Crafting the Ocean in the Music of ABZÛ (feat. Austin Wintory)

There are various portals in the game where you can enter a spirit world, and you give a bit of energy from within you to restore life to the ocean.
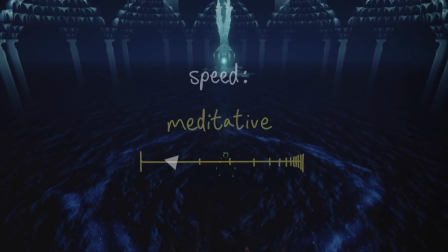[8:11]
This is a meditative point in the game,
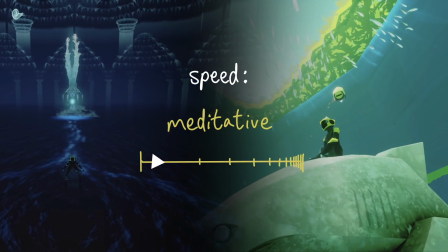[8:13]
and there are even statues where you can literally meditate and watch the behaviors of individual sea creatures without a worry for time limits or missed paths.
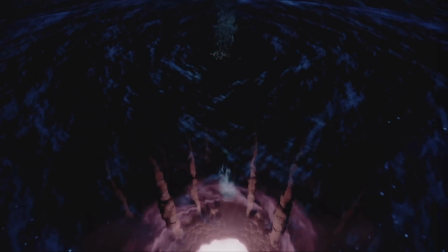[8:21]
So the music in the first Spirit World Portal, for instance, rings each sound long enough that its slow rhythm suggests relaxation and patience.
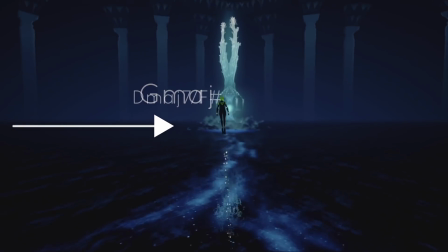[8:30]
Just about every instrument has some sort of digital effect to muffle it, distance it, or make it sound more otherworldly.
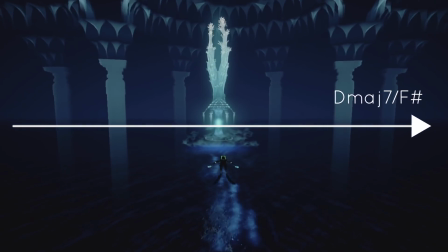[8:36]
And it repeats a very small passage of music, but at such a slow tempo that the rhythm is negligibly spurring our movement.
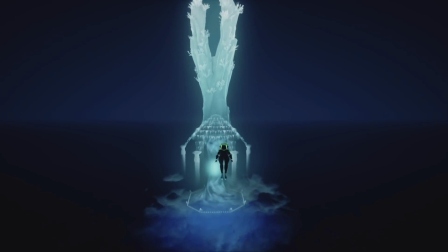[8:43]
There's no rush in this state.
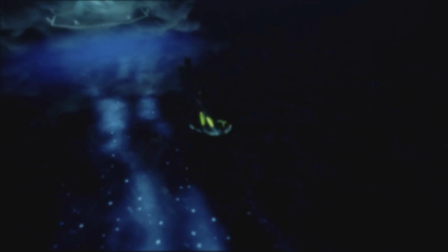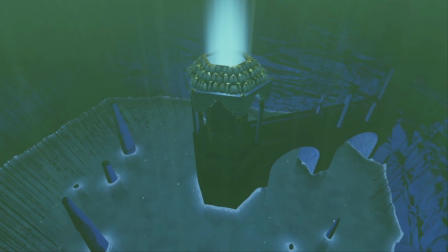[8:51]
Once life returns to the world around the portal, the strings cathartically celebrate the return of vibrant color in marine life.
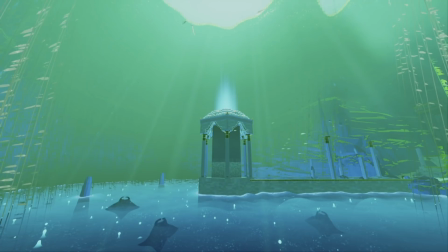[8:58]
There is a more noticeable rhythm here, but it remains slow, steady, and reflective.
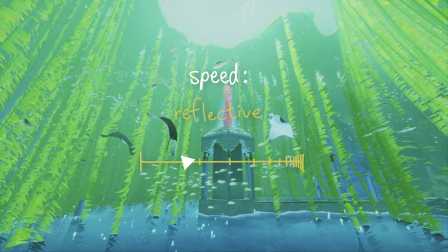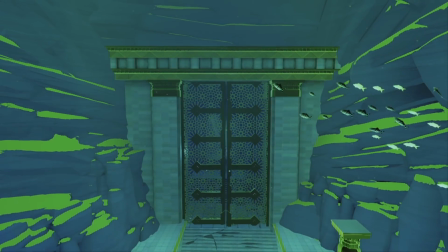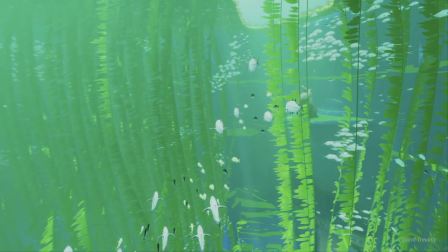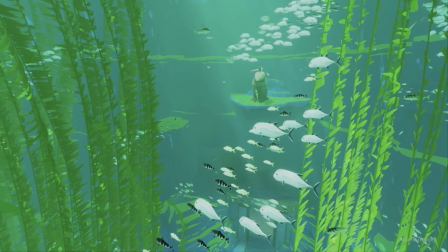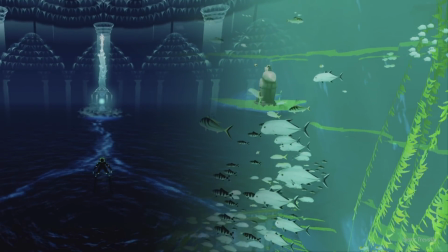[9:27]
Think of these two as meditating in a truly timeless world versus meditating in the real world where time is passing.
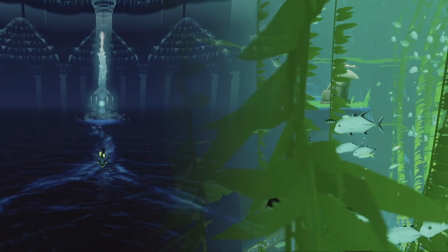[9:33]
Makes sense that in the ladder we would start to feel time moving. Rhythm communicates more when the player is specifically tasked with moving.
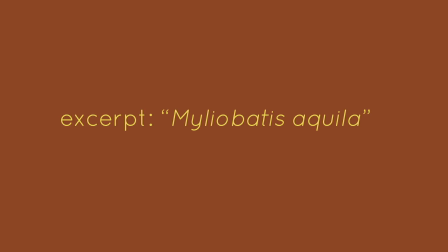[9:41]
The following theme is Maileobatis Aquila, which plays in an area of the game where a large green chain stands out from the orange foliage.
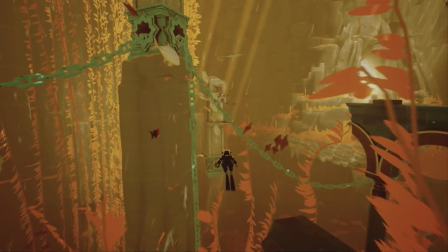[9:49]
In order to reach the next area, you need to follow this chain to two cranks that can open up the large door blocking your way.
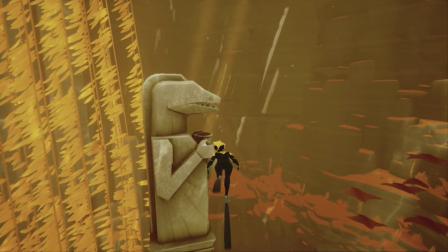[9:55]
While this isn't an immense challenge, it does have you scouring the environment more than usual,
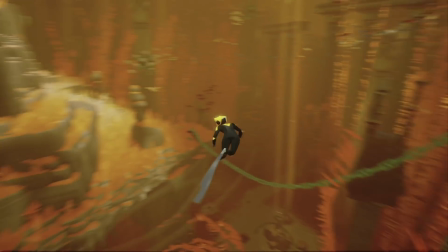[10:00]
so the music scores less of the environment around you and more of the motivation within you to solve this problem.
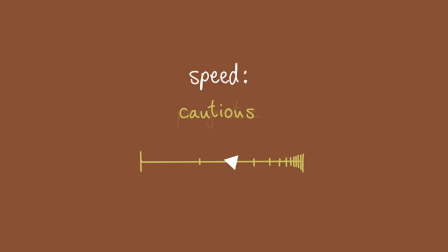[10:08]
When you get the door open, the music seamlessly fades to a stripped-down, more cautious version of that same rhythm. How does it know when to switch to this version? Via audio middleware, a program that implements audio to adapt to the game world, in this case, Wwise.
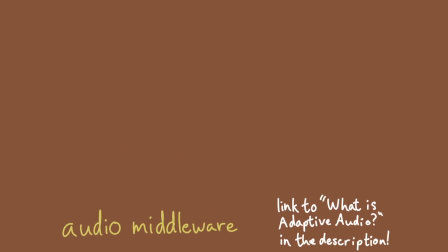[10:25]
I've described adaptive audio and audio middleware in a previous video,
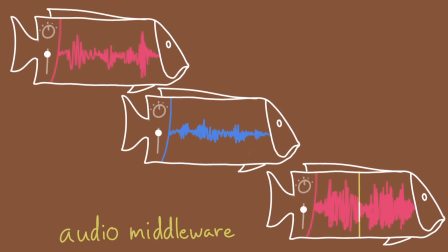[10:29]
but essentially it's audio tracks that play or change under certain game parameters and variables, levels, such as the player character's location.
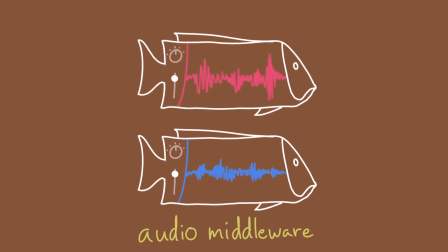[10:37]
Austin used audio middleware to tell the game, Okay game, play these two versions of the track simultaneously, but mute the second one.
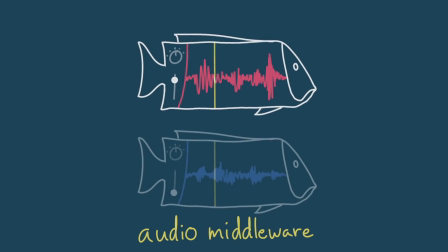[10:45]
When the player gets past this door, fade in the second one and fade out the first one, and then let the second one loop.
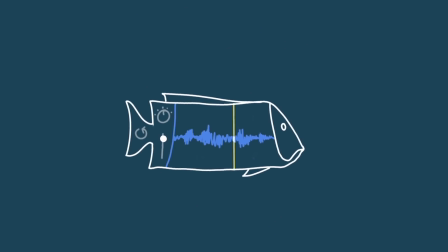[10:51]
This is how one large piece of the game can feel like one continuous movement of music, without needing hours of music to account for possible hours of gameplay. And it leads to a very important concept for game music and sound designers, game rhythm.
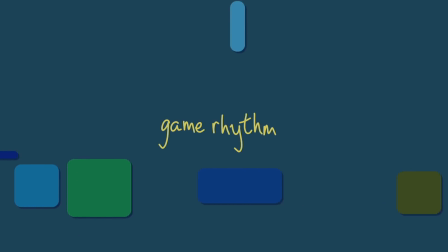[11:05]
Game rhythm is the pacing of the game, how long it takes to complete puzzles, how backtracking feels, how much thinking time you are allotted, and how much patience you need.
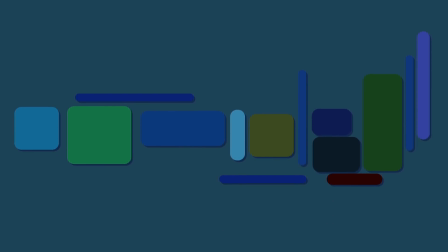[11:14]
Abzu constructs sections of its game rather like movements in a classical piece. More contemplative parts give you all the time you need to absorb them, more narrative-driven parts encourage you along, and fast-paced moments carry you along and prevent you from turning back. And audio middleware makes these movements more seamless.
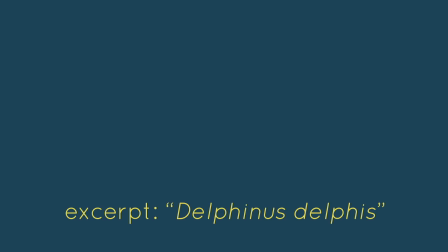[11:31]
For example, take Delphinus Delphis, the theme that plays when you encounter your first current and get carried along with a pod of dolphins.
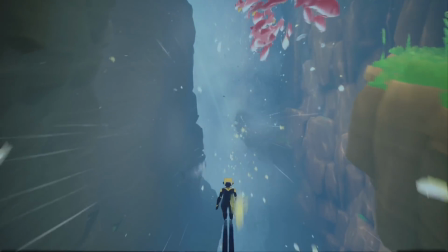[11:40]
Now here's a good example of game rhythm influencing music. A faster rhythm overtakes this theme, more intense and audacious than before.
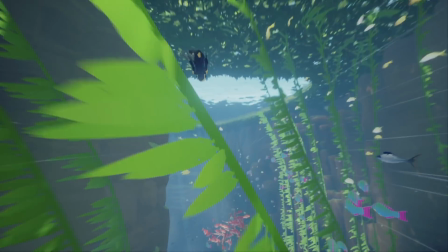[11:47]
The whole time you are locked in a current, and your forward momentum is constant except that you can briefly speed up by swimming through schools of fish.
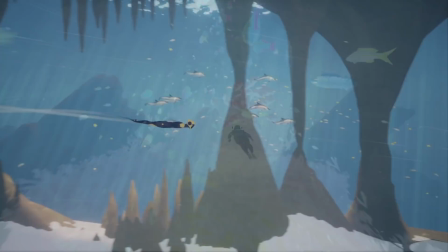[11:54]
The piece is thus split up into sections with different melodies and elaborations of the note sequence we mentioned earlier.
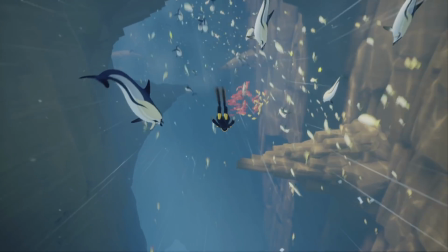[12:01]
These sections score the swimming with almost film-like timing because audio middleware can
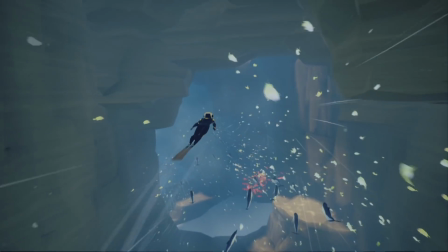[12:06]
account for hitting an invisible checkpoint and prepare a transition to the next section seamlessly.